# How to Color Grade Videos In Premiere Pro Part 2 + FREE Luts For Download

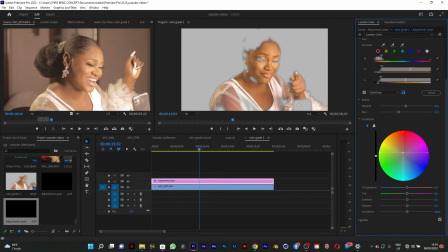(8:25)
And her skin, I'm going to move it towards the orange.
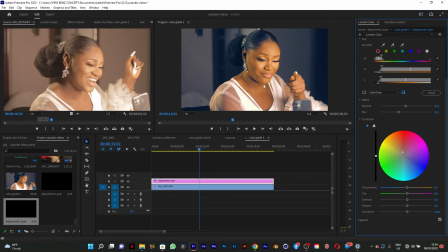(8:32)
So I'm going to deactivate this gray. And as you can see, life has been added to her skin. So what do I do? The next thing I'm going to do is to add a little bit of contrast to make it dimensional. And sharpen it.
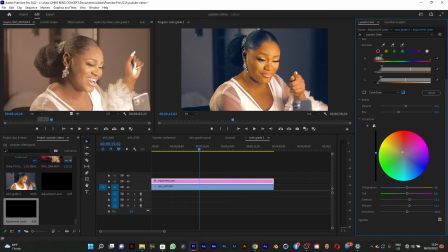(8:49)
And add a little bit of exposure to it. And then, if it's too saturated, you can also decrease the saturation if it's too saturated. It all depends on you and what you want to achieve. So I think I need to move the temperature.
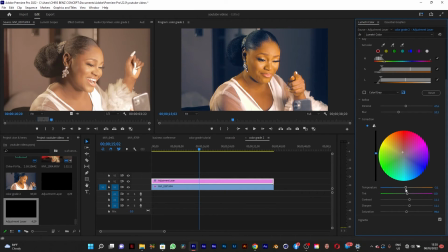(9:07)
It's so much. I think this is fine. I think this is too much. I have to reduce it a little bit.
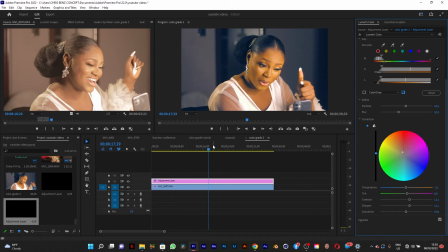(9:26)
I think somewhere 97 is fine. So this is it.
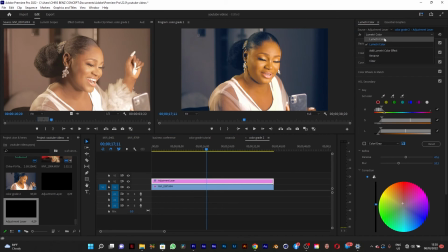(9:34)
So the next thing to do is to go to the first lumetri color you created and make sure that you can put the temperature, make it more bluish instead of being warm, you know.
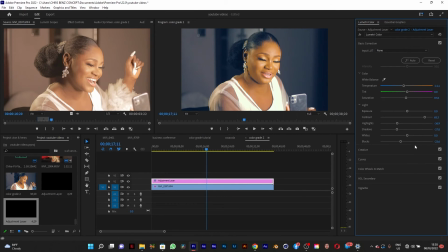(9:53)
You can reduce, it's too saturated, you can reduce it. You don't want to overblow things. You don't want to blow things out of proportion. So the next thing to do is, if you are okay with this,
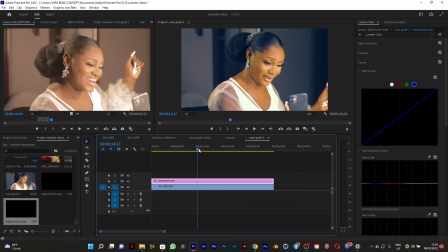(10:09)
I think this is fine. This looks more cinematic for me.
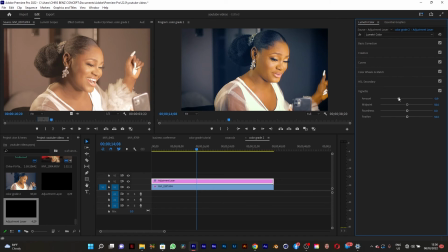(10:15)
Can go to my vignette and add a vignette to create some kind of mood, you know, to make it look more cinematic. I think this is okay. As you can see,
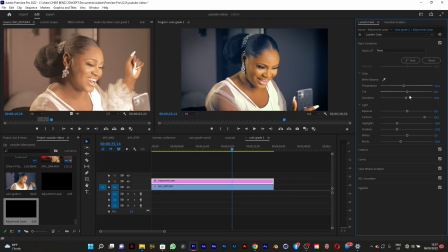so to turn it there, I have to turn it to the greens. So after all said and done,
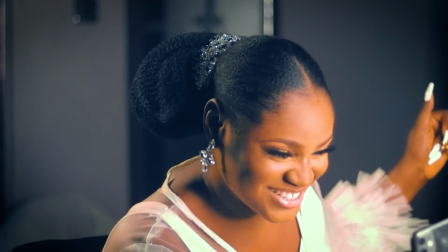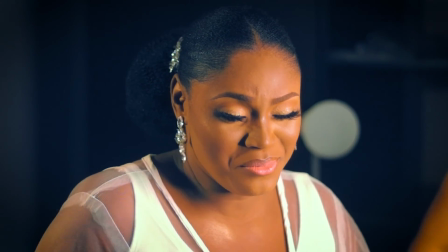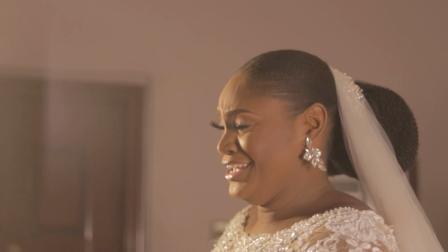it's amazing how color grading can help interpret footage. This thing, it looks more cinematic now. And I think I can give the credits to HSL. HSL is a very powerful tool. You can use it to distinguish your subject from the background and make sure that your color grading doesn't affect the skin of your subject. That's another thing. Let your color grading not affect the skin of your subject. Let our skin remain natural. So, having said that, we've come to the end of this tutorial. I hope you enjoyed it. If you're new to this channel, please subscribe, hit the subscribe button, and also don't forget to hit the bell notification icon to get notified each time I drop another content. Never stop creating, and never stop discovering new things. My name is Chris. I'll see you in my next video.